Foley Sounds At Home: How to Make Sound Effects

Alright, first things first.
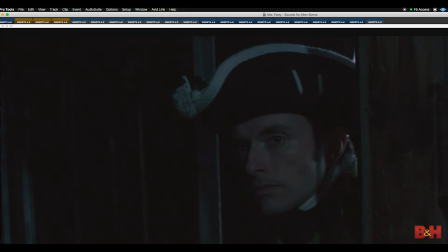115s
Whenever I do sound for film projects, I always import a low-res version into Pro Tools because that's the platform that I use when I'm recording audio,
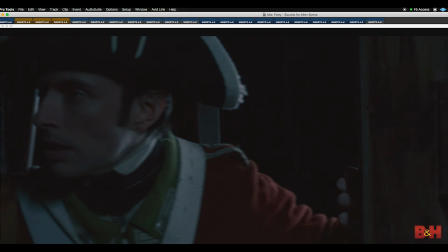123s
editing audio, manipulating audio, pretty much anything that's audio related. Pro Tools is my go-to DAW. Now, I'm not sure how it works in professional Foley circles, but I decided that before I created any specific Foley sounds, I wanted to have music in the background to provide the appropriate emotion of the film. The original score is amazing.
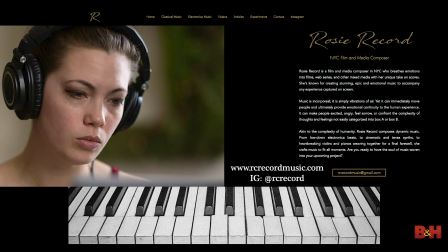141s
It was composed by Rosie Record, who is a talented musician, so I didn't want to try to recreate what she already did very effectively. I really just wanted to come up with something on the fly that reflected what I had in my head when I was watching the footage. I knew that I definitely wanted some kind of a string element, so I opened to analog strings by output,
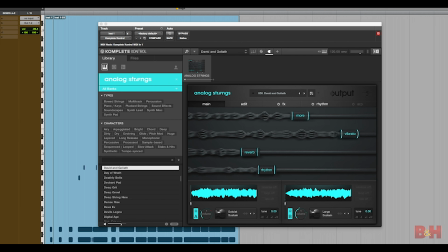161s
found a patch I liked, recorded a few takes off the cuff, duplicated my performance,
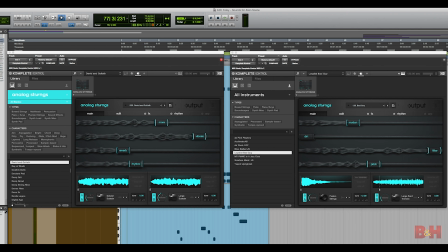166s
chose another patch in analog strings, and blended them together until I got the sound I was looking for. I decided to next deal with what I thought was going to be the hardest task, which is recreating the hey sounds when the guys get up and try to hide from the soldier.
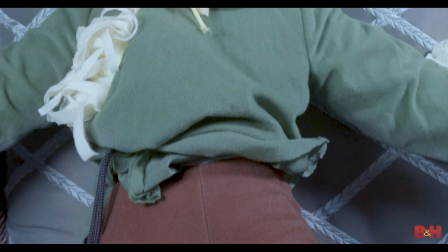181s
I honestly didn't think I was going to be able to do this effectively until I found this guy lying around. That's right, the Scarecrow.
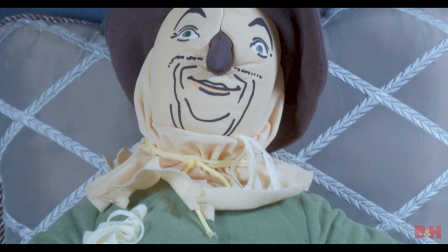187s
He literally sounds like he's stuffed with hay.
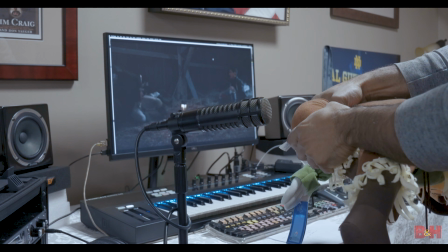193s
So I simply held him up to my RE320 microphone, and I made sounds with the Scarecrow as I watched the footage on my screen. I decided to do 3 separate tracks of hay movement, each corresponding to one of the 3 characters in the scene. This way, I could focus on one person's movement at a time and put them together to create a seamless performance. Of course, the opening of the barn door had to be reproduced, and since there's no barn door in this house, I was forced to use a standard door in the basement.
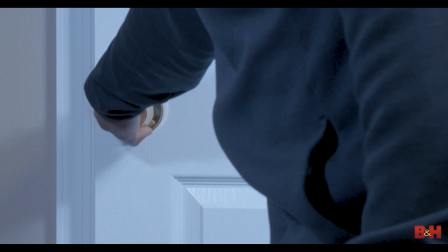219s
I recorded opening it and closing it, turning the knob a bunch of times at various speeds and at various volumes.
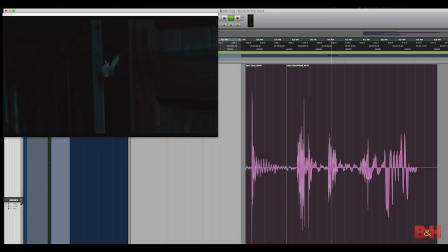225s
Then I lined up the door sound I liked with the barn door in the film. Once I had that sound in sync with the visual, I used the factory Pitch 2 plugin in Pro Tools to pitch down the sound of the door in an attempt to make the wood sound heavier. Let's talk footsteps. A lot of Foley artists will tell you that the majority of their time is spent recreating footsteps, and of course there are footsteps in the scene that I showed you.
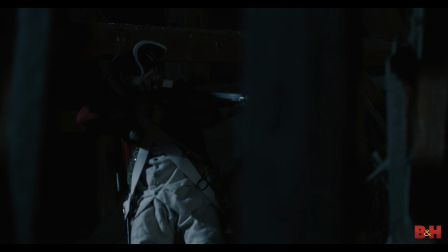249s
What's cool is that I was actually able to double dip with the Scarecrow and use him for the footsteps as well.
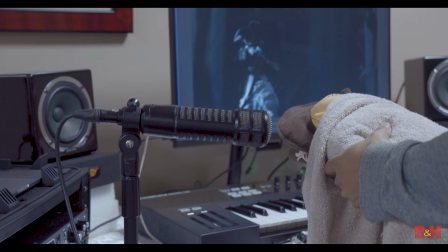254s
However, I wanted the footsteps to sound darker, so I covered the Scarecrow in a towel to dampen the sound, and then I made movements in time with the soldier's steps.
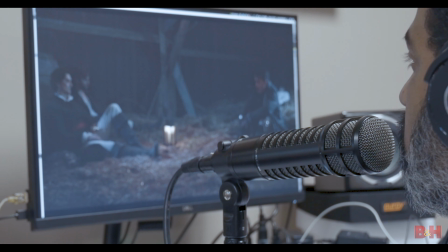263s
There are 2 parts in the scene where I had to use my voice,
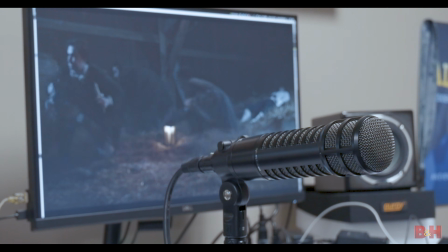267s
so that would qualify more as ADR, or automated dialogue replacement, versus Foley.
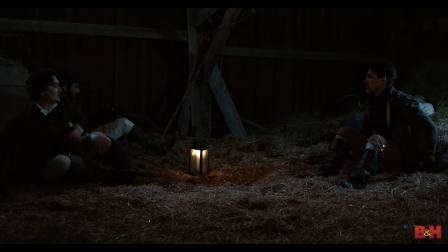273s
The first occurs right near the beginning of the scene, where the guy says, "Put out that light." The second occurs later on, when the injured guy coughs and has to be muffled. Yeah, that's me too. Last, but certainly not least, there's the rain sound.
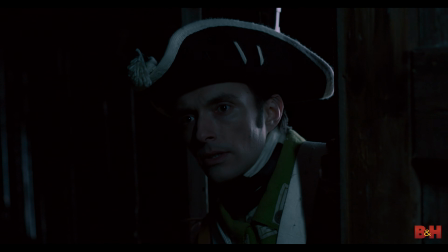288s
Now, I totally forgot about rain in this scene until I was reminded when I watched the soldier open the barn door and you actually see rain falling behind, so I had to recreate the rain. My original instinct was to just source that sound from a sound library, but because this is a Foley video, I said, you know what, if I'm gonna make a Foley video, I better learn how to make rain.
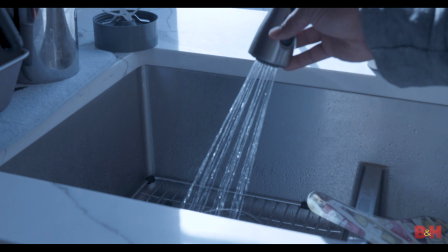309s
And so here's what I did. I recorded the water being sprayed from a nozzle in the kitchen sink, and since the sink is metal, it gave me sort of a high-pitched rain sound. Then I went to the laundry area and recorded water splashing onto a sponge in a deep basin,
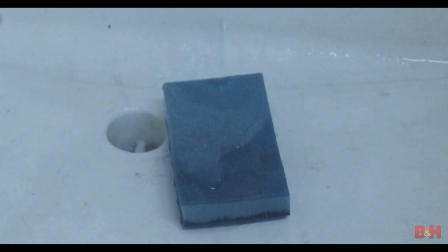323s
which gave me a much more low-end, hollow type of rain sound. I combined the two, and that is the sound we hear in the scene. And now that you know how I created these Foley sounds, let's watch the clip one more time, just to give you a chance to see how all the elements came together to create one cohesive scene.